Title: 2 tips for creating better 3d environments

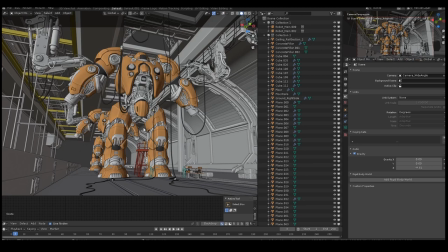[23:59]
You've got the camera feels closer, the robot feels closer,
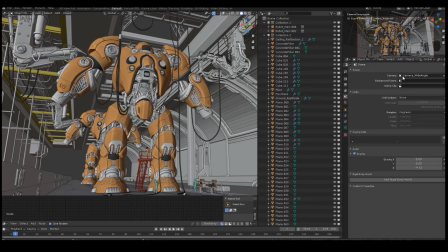[24:04]
more intimidating just just comparing the two here that
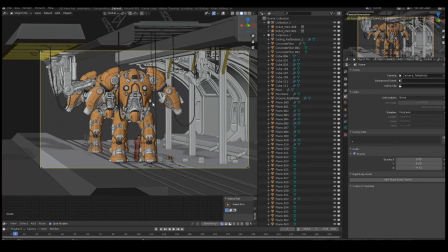[24:10]
feels boring it feels kind of weird it feels like a toy robot right but if
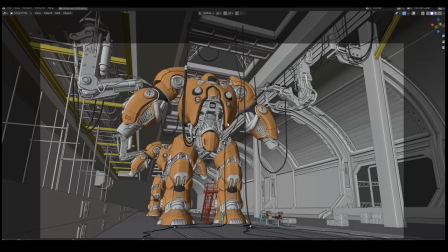[24:18]
you switch back to the other one it feels like a giant massive thing like something from pacific rim at
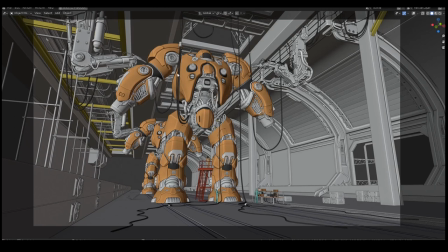[24:26]
least to me so it's not perfect but like i'm just trying to show you the difference the simple camera lens change can
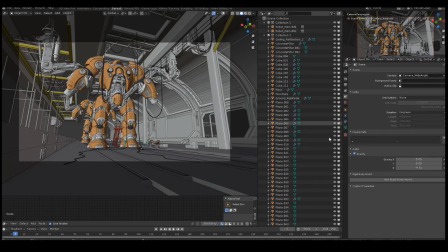[24:34]
do so just for comparison the the wide-angle lens has a lens setting of I've lost it now
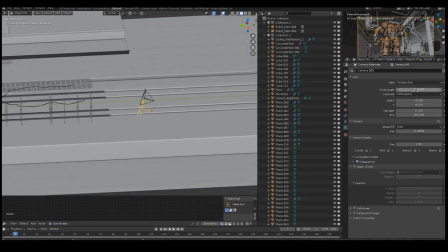[24:44]
here it is the wide angle it's got a 25 millimeter lens while the other one here
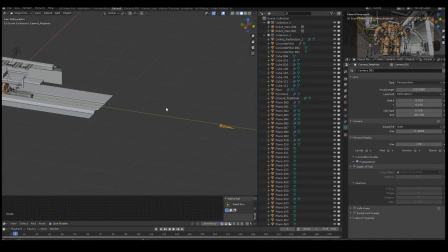[24:50]
has got a 200 millimeter lens and just that one change does
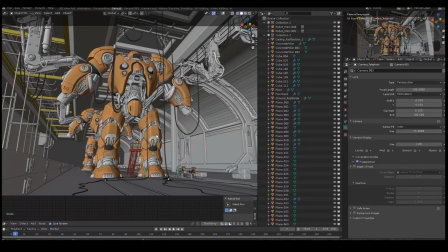[24:55]
so much to improve the image so i really wanted to just talk about
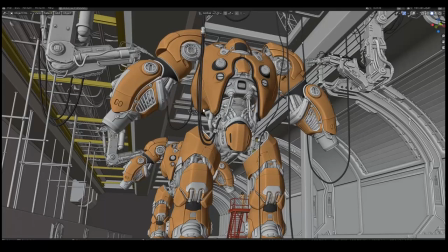[25:00]
how like how how important it is that you think about your
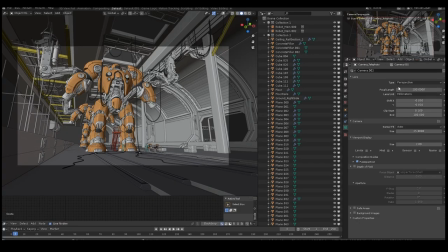[25:05]
camera it's not just a it's not just a slider that's there that you can just
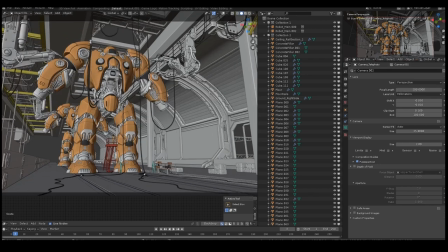[25:10]
change when you feel like you really have to think about okay how
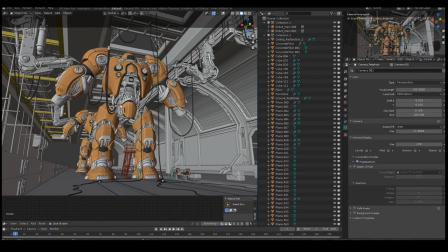[25:14]
do i want to seem to feel the ones to feel big and like lots of space trying to feel more closer and intimate like like a 200 millimeter lens is what you use for a portrait or something. Someone like a character in a really close up with a really blurred out background.
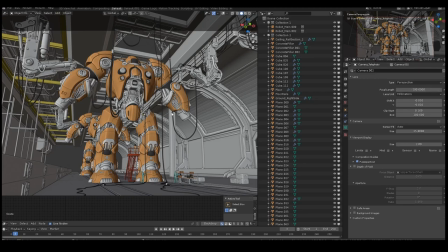[25:33]
It just doesn't work for like a massive big scene. It can work if you use it right. Like all these, there's nothing like that is set in stone.
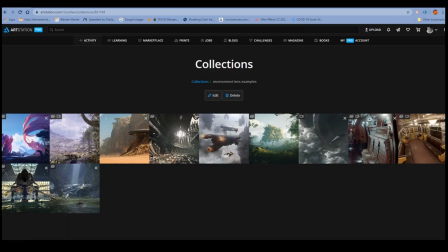[25:42]
You can obviously break these rules but just as a general rule it's often a lot better to use a wide lens.
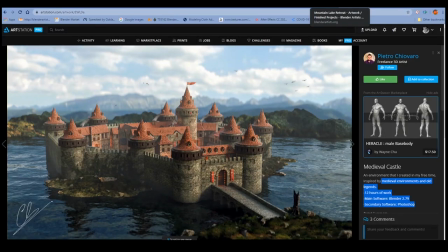[25:50]
And if you kind to keep that stuff in mind while you're working on your scene, on a larger scene, like all of these examples, like outdoors.
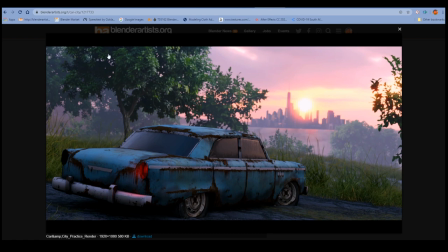[25:59]
Keep those things in mind. It might really help to get it to the next level.
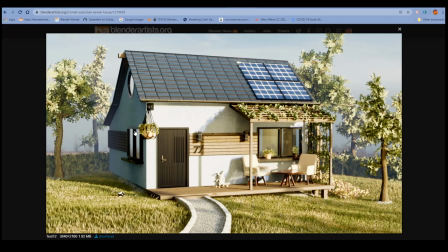[26:08]
So I hope this helps you. If you're busy working on something like this, I'll see you in another video.